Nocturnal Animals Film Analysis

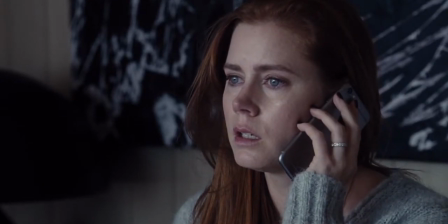251s Mom? Is it you? Is everything alright? Yeah, it's fine.
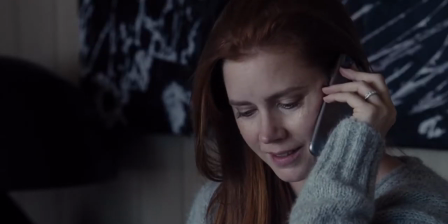256s I just wanted to hear your voice. I miss you. You woke me up.
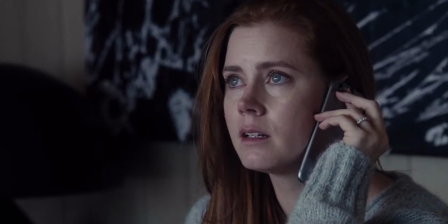262s I'm still in bed. It's Sunday morning, Mom. Can I call you later? Yeah, call me later.
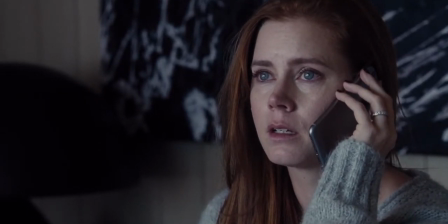269s Go back to bed, sweetheart. You sound weird. Are you okay?
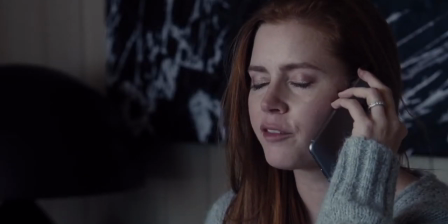276s I'm fine.
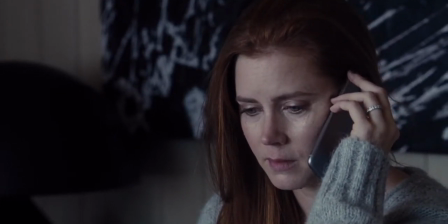279s Go back to bed. I love you. Me too.
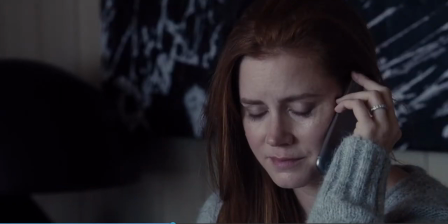285s I'll call you later.
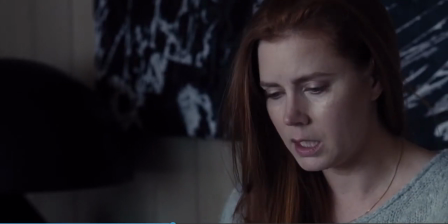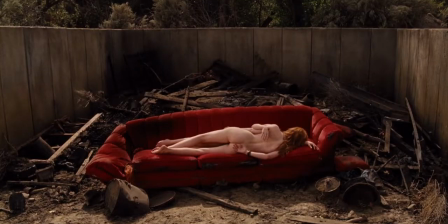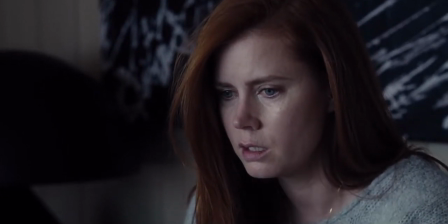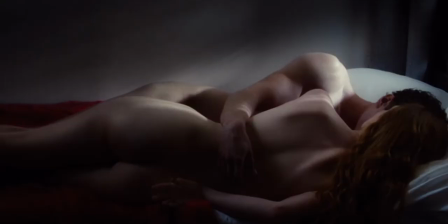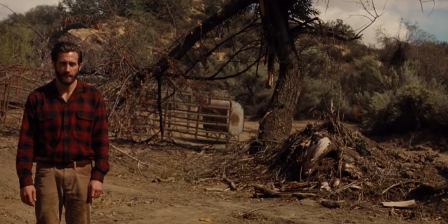320s
The use of individual close-up shots in this scene allows for a quick switch in perspective from Tony to Susan to the bodies to the sheriff and back to Tony.
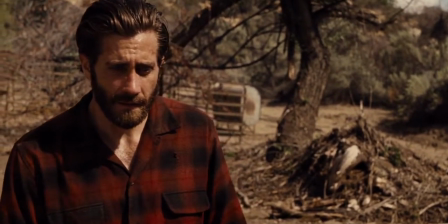329s
All of the characters in the film are experiencing and finding the dead bodies simultaneously.
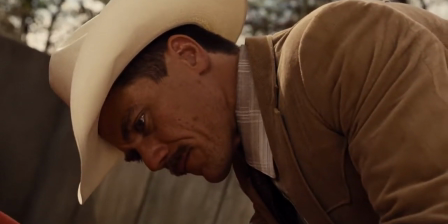333s
The quick rotation of shots allows the viewer to experience the feeling of these deaths through each perspective.
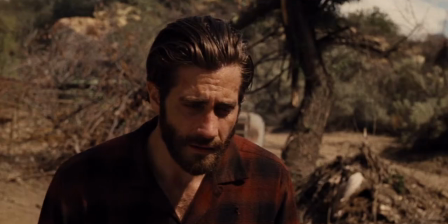340s
By only having one person in each shot, the viewer sympathizes and empathizes with the character portrayed.
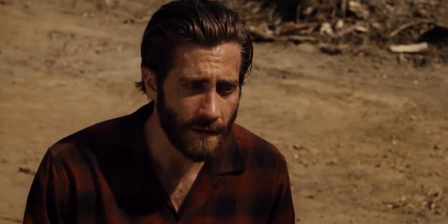346s
There is no dialogue in this series of shots, which adds to the shock and suspense of the scene.
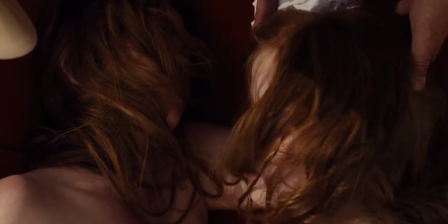351s
It also allows the reader to decide how to feel based off Susan and Tony's reactions.
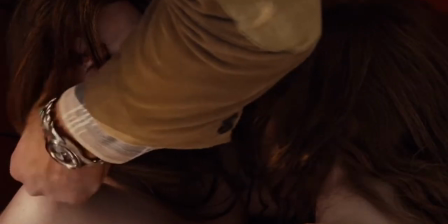357s
There are also distinct parallels within the manuscript and reality that add an eerie feeling to the scene.
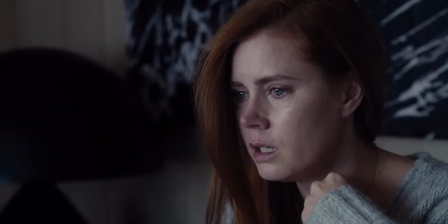363s
Because Susan is reading the novel, what is visually portrayed as the manuscript is Susan's interpretation of it.
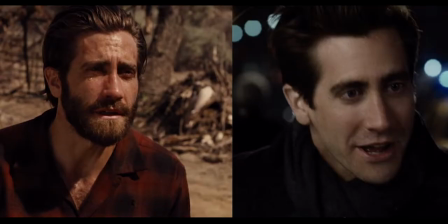369s
She cast her real ex-husband as Tony, the main character.
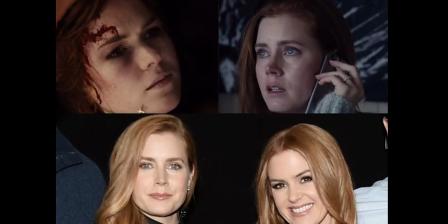373s
Tony's wife is played by Isla Fisher, who is also a petite redhead who looks very similar to Susan.
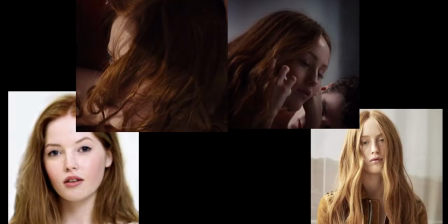379s
Susan's daughter and Tony's daughter are also redheads that look alike. Susan from the start of the novel is placing herself within the chaos and grief of the manuscript.
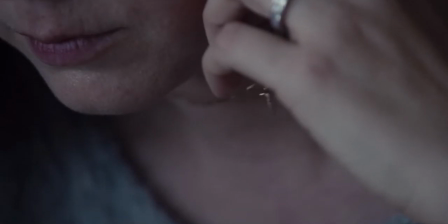388s
The first parallel between the spheres is the emphasis of Susan's gold cross necklace, then a close-up on the dead wife's gold cross necklace.
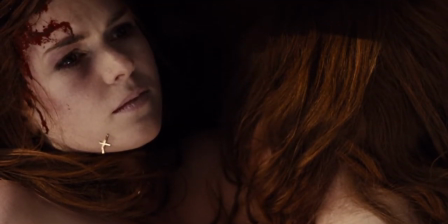396s
You can see how invested in the manuscript Susan is because of her reaction to this parallel.
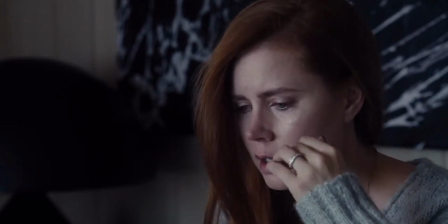402s
The manuscript has disturbed her so much that she calls to check up on her daughter.
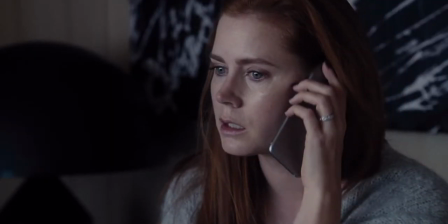406s
When she does this, the most shocking parallel between the spheres of reality and the manuscript present itself.
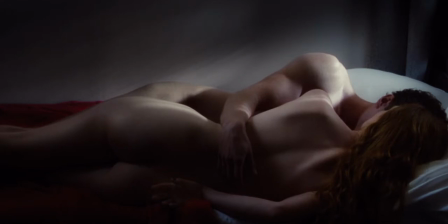413s
She is in the exact same position as the dead wife and daughter were, but instead of on a red couch, on red covers.
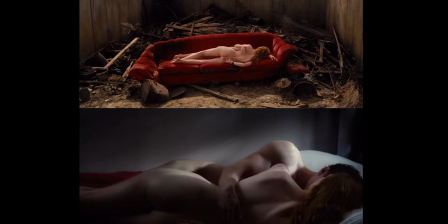420s
This eerie parallel adds more mystery into the plot and draws the viewer in more.
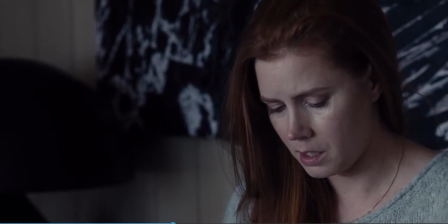427s
After Susan hangs up the phone,
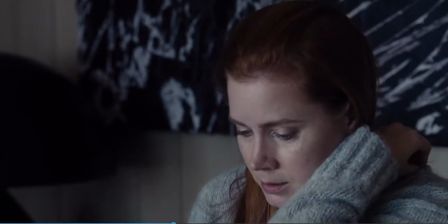429s
the viewers can tell Susan is shocked and troubled by the manuscript because she returns to the visual of the dead bodies on the couch.
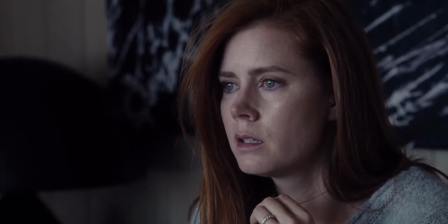436s
The use of red here is used to symbolize the rage, power, and violence used to kill the wife and daughter.
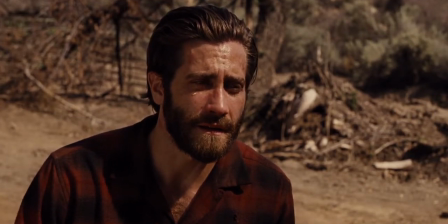443s
Susan also returns to the close-up of Edward's face of grief and extreme sadness, showing how impacted she is by the novel.
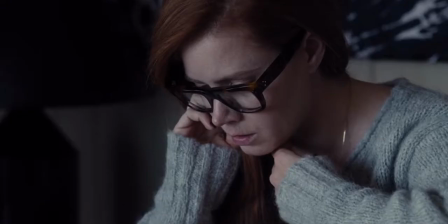452s
Tom Ford successfully creates a contradiction for the readers, leaving them invested in both stories and wanting to know more.
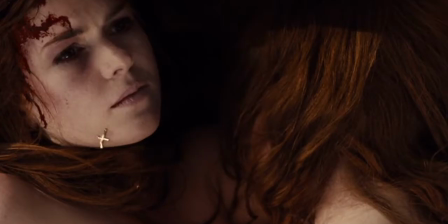459s
He creates two separate spheres, the manuscript and reality, for the viewer by implementing different analogous color schemes.
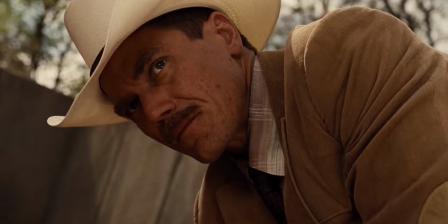466s
But the continuous music, quick alternating close-up shots,
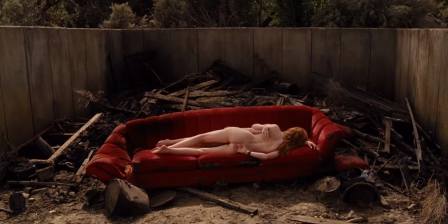469s
and distinct parallels between the manuscript and reality make the viewer feel as if the manuscript and reality were one.